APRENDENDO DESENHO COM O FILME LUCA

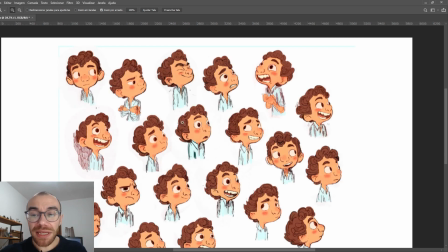244s
Notem também,
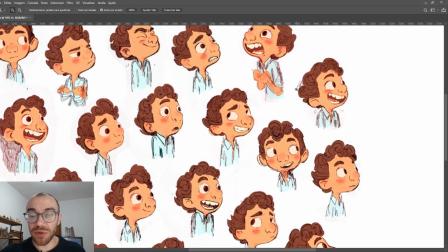245s
e diferente daquelas animações tradicionais onde existiu o Squish e o Stretch, que era o amassar, empurrar.
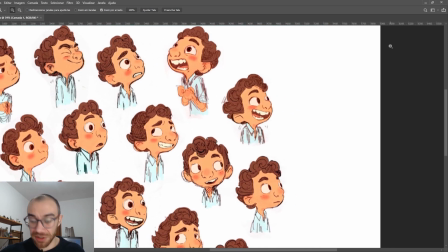253s
Se o Luca fosse o padrãozão antigo da Disney, quando ele sorri, tecnicamente ele teria que fazer uma série de outros movimentos, como por exemplo o narizinho assim. O narizinho subiria, subiria também a narina, não é mesmo?
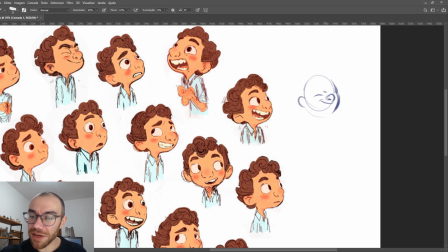270s
Ia ter que ter uma ênfase maior na bochecha, o olhinho ficaria bem mais puxado, aqueles padrões que a Disney faz foram totalmente quebrados, totalmente quebrados nessa animação, e isso é uma coisa muito boa,
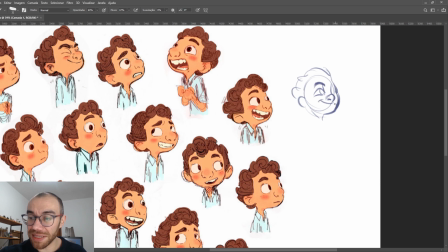286s
porque deixou uma nova vertente, uma vertente bacana, aí como os animadores faziam o queixo mais para trás, a modelagem é completamente diferente da animação tradicional da Disney, isso aqui seria um look tradicional, e eles quebraram isso aqui,
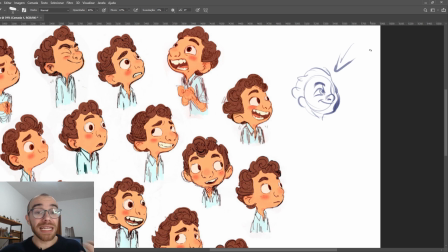302s
então isso é fantástico, Isso é simplesmente fantástico. Ele lembra muito mais um marionete de stop motion, né? Tipo Coraline e coisas do tipo, do que realmente um personagem tradicional de animação Disney barra Pixar, ok?
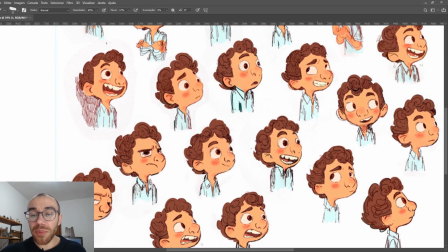317s
Eu achei fantástico, fantástico. Notem a importância do set de ilustrações,
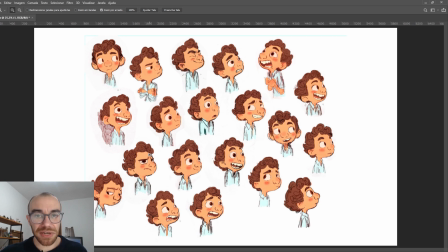323s
de expressões, e notem que porque ele é básico, ele é feito com coisas básicas, ele é extremamente expressivo.
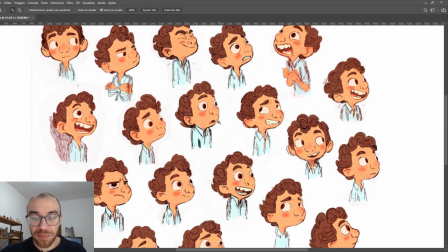331s
Extremamente expressivo. Poucos movimentos, poucas linhas adicionam muita expressão, né? Como essa cara de paspalho dele aqui, essa cara de dúvida, né? Esse sorrisinho torto, porque tecnicamente a boca não tem como fazer isso naquele padrão Disney antigo e agora está acontecendo,
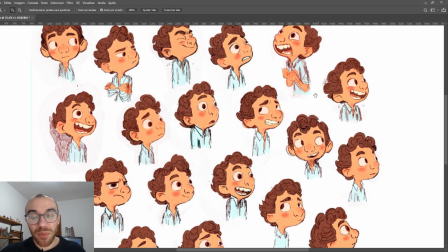351s
então é uma quebra de paradigmas. Eu achei muito, muito bacana. Fantástico.
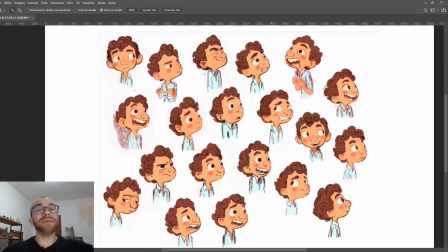356s
Notem o quão é importante, antes de animar, antes de passar para um animador de marionete, existia uma folha de personagens orientando a equipe de como vai ficar a ilustração e de como vai ficar as expressões do personagem.
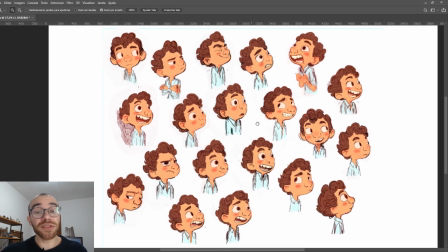372s
Ela é de extrema importância. Não se esqueçam que personagens atuam.
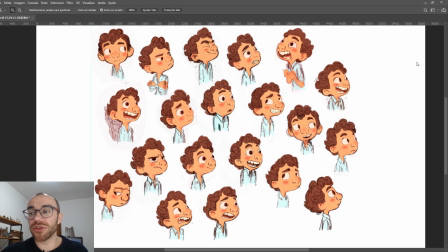376s
E aqui na parte da animação é o melhor exemplo que eu posso dar de atuação dessa área que eu vivo falando, ok?
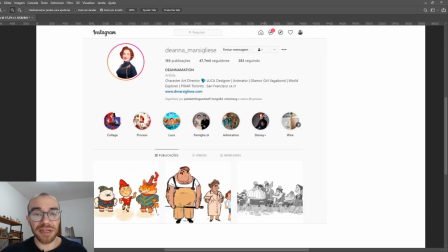384s
Eu quero puxar uma ênfase agora e dizer que a moça que fez o design do Luca é essa moça maravilhosa, chamada, eu acho que é Diana Magliese, Diana Magliese. Ela é diretora de arte e design de personagens de alguns estúdios famosos,
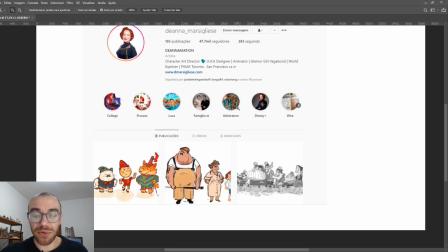404s
incluindo a Pixar de Toronto, e o trabalho dela é extremamente icônico, extremamente maravilhoso, e todo o design do Luca está na mão dela,
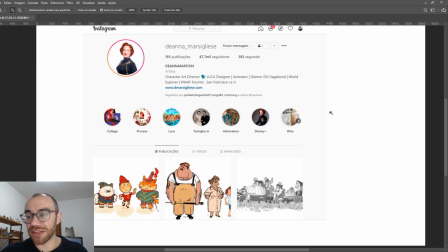413s
ela é fantástica, ok?
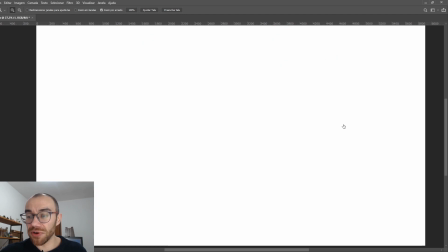415s
Mostrei aqui, então, a folha de personagem do Luca, a folha de expressões do rosto, e aqui a da coleguinha, da amiguinha do Luca.
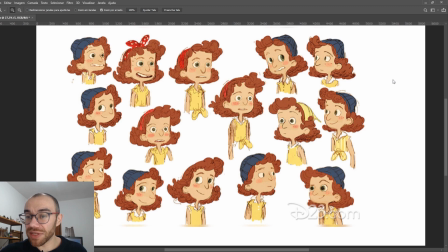423s
Notem que é um padrão completamente diferente do Disney, do Disney tradicional, e mais uma vez eu tenho aqui as formas básicas.
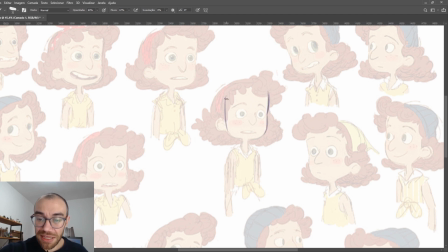432s
Então se você, amiguinho aí de casa, que estava com dúvida, ai não, é muito simples, não dá certo, eu preciso colocar toneladas de efeito para as coisas funcionarem, né? Se você ainda tinha aquela dúvida, o Luca serve para quebrar isso aí.
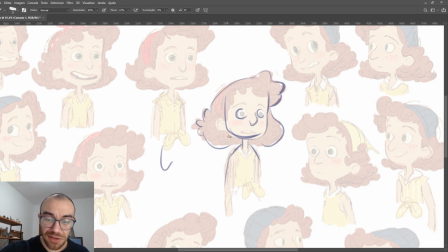450s
Notem que são somente formas básicas, o narizinho dela é praticamente um L, não é mesmo?
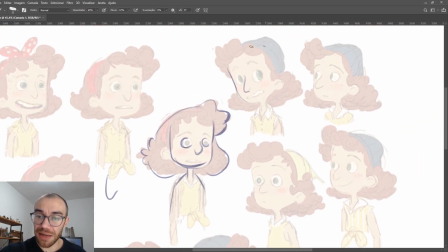454s
O tempo inteiro. E o rosto, você pode fazer o rostinho dela com um quadrado e mais uma elipse ali embaixo. Pronto. Olhem que poderoso que é o design, né? Tem que ser muito inteligente para lidar com o menos.
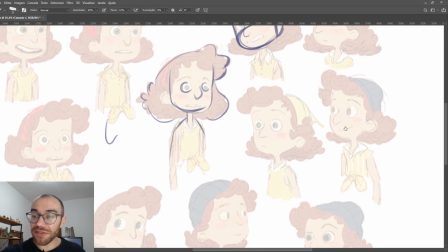469s
E de novo, vou fazer ênfase às expressões.
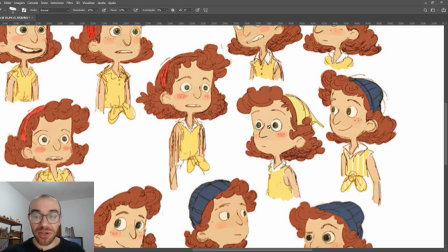473s
Como o design todo é muito poderoso, muito icônico, ela se torna extremamente expressiva, né?
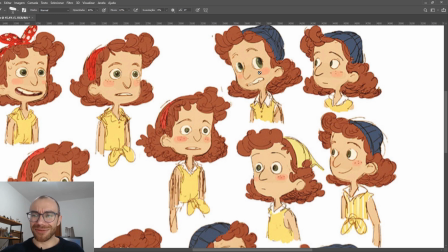480s
Olha essa cara de, meu Deus, o que está acontecendo? Ou essa cara de dúvida.
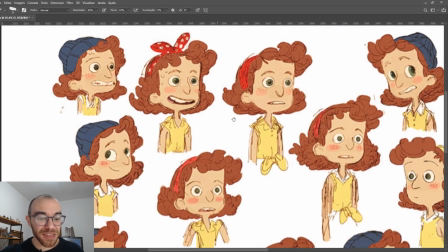485s
Isso é um estilo que foge do padrão dos estúdios, mas que ficou excepcional, maravilhoso.